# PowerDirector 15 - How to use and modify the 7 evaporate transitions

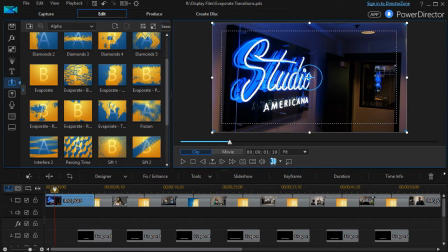In this tutorial in CyberLink PowerDirector, we're going to look at the seven evaporate transitions that come under the subdivision of alpha transitions, which means to some degree you can edit them.
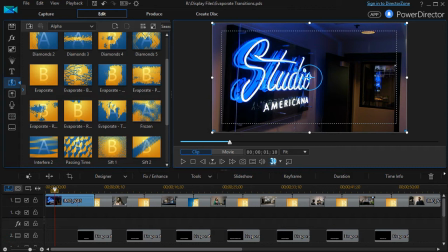The Evaporate transitions are all identical except for the image on which they're built. So I'm going to quickly go through all seven and you'll see them on the preview screen.
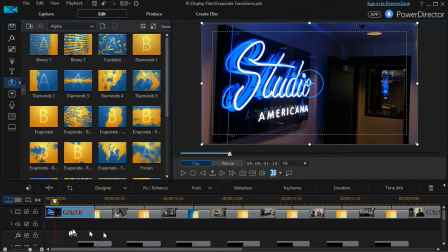I'm going to make this a little bigger here so you can see a little better and then we'll just slide through here one at a time.
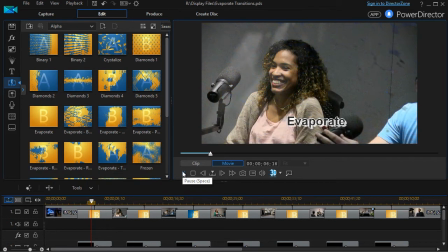The first one is just called Evaporate and it kind of looks like smoke or mist moving from one slide or scene to another.
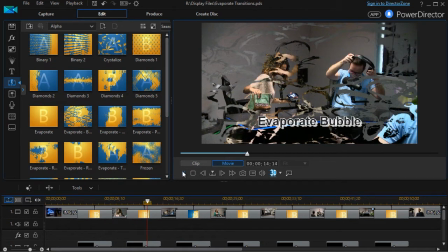The next one is Evaporate Bubble, which can create a rather interesting look.
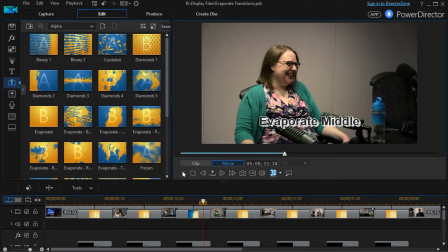The third one is my favorite, Evaporate Middle. I like the way this transitions from one to another because it's contiguous.
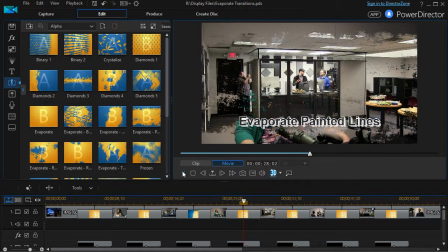This is Evaporate Painted Lines.
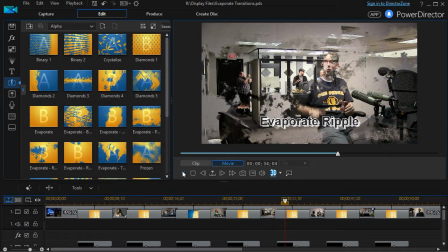The next one is Evaporate Ripple, which
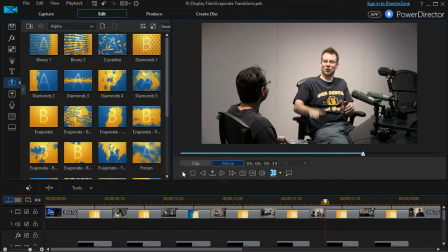leads us to Evaporate Ripple 2 and
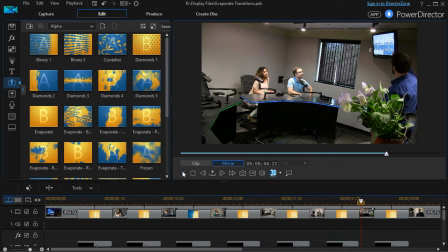Evaporate Top. is the last one.
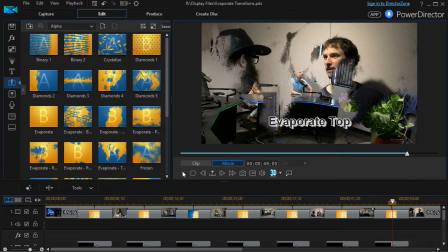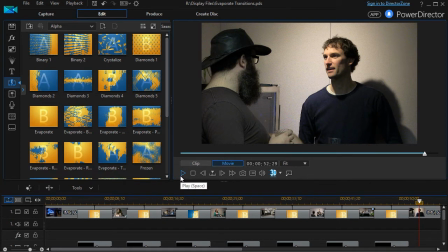So that's a look at the transitions. One of the things that I find helpful is to try to figure out which ones give me the best kind of transition with the least weirdness.
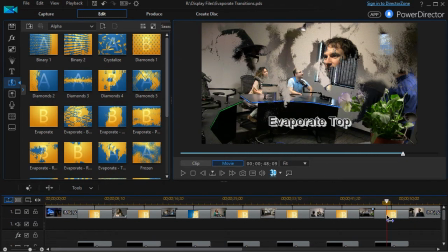But when I look at a couple of them, like this evaporate top, it seems like we have disintegrating heads here. And I find that a little bit odd, unless that's what you want. If I were doing a horror film, I'd use that one.
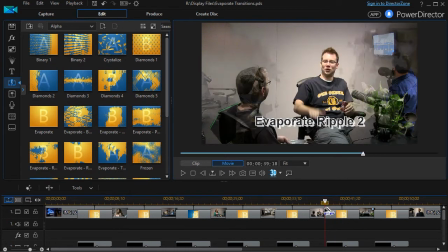This one here isn't too bad. It kind of comes together from the outside and moves to the center. That's Ripple 2. Ripple 1, again, is pretty disjointed, and I find that a little more awkward to my eye.
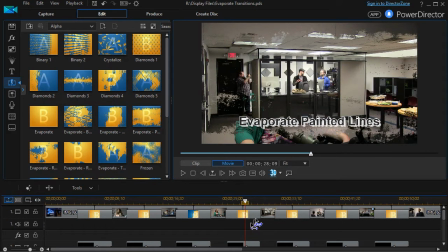I do like the painted lines as similar because you have here stuff at the bottom and over here in different places that are not necessarily contiguous areas.
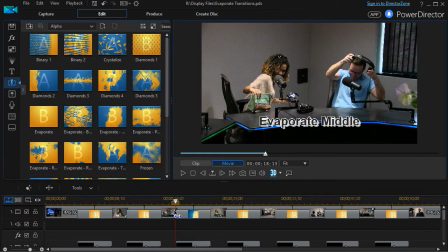I do like the middle because it starts as starts in the center and then it moves out. The the bubble again can give you different images especially if you have
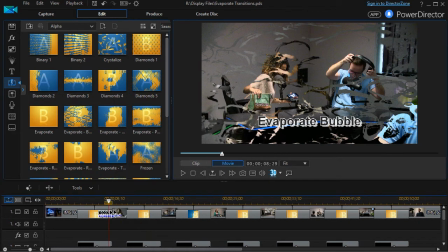individuals involved in the cut, the scene, or the picture. And then this other one is pretty scattered here.
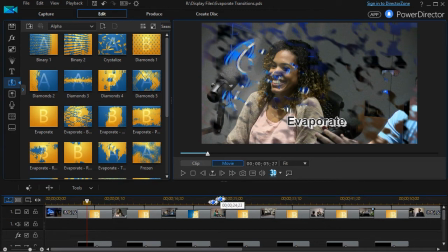It works if you want kind of a smoky look to it. But those are some of the differences. Now let me quickly remind you of a couple things about editing these. To edit any of the transition you just double click on it and go to transition designer.
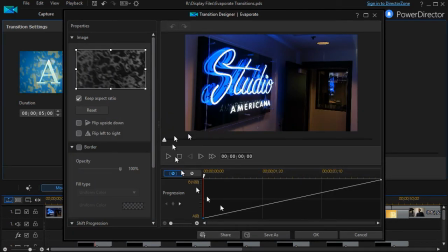Now all of the seven will give you the same screen that what you see here. The only difference is the image, the gray and black image in the upper left corner will be different for each of these because that that's what makes each of them unique.
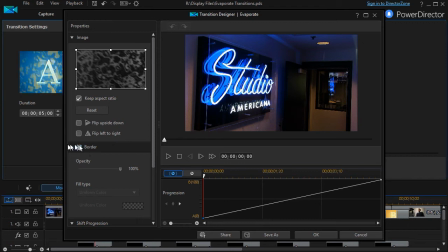On most of them you can add a border if you want to and a color.
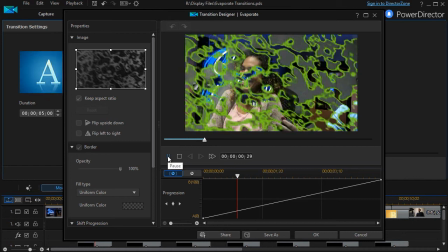Here's one starts out with green and that shows an example.
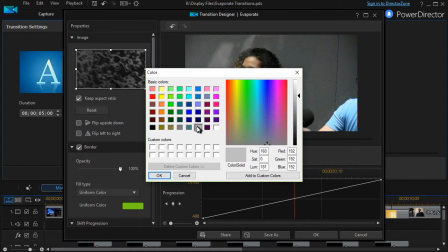I probably would pick a different color maybe a gray or a black.
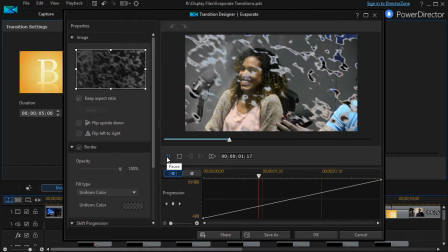We'll try that and see what difference that is. Not bad or you could use a white.
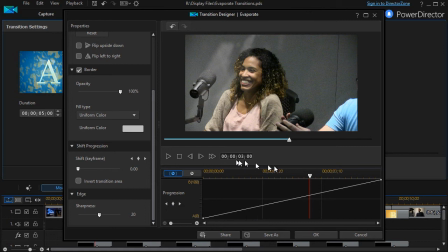You can also change the speed of the transition by using the keyframe here. I'm going to add a keyframe again by clicking anywhere in this line and I'll move this up so it will transition quickly and then slowly.
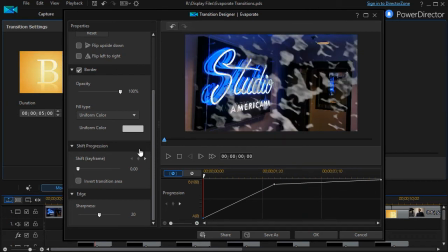You'll see the difference here. I'll click over here.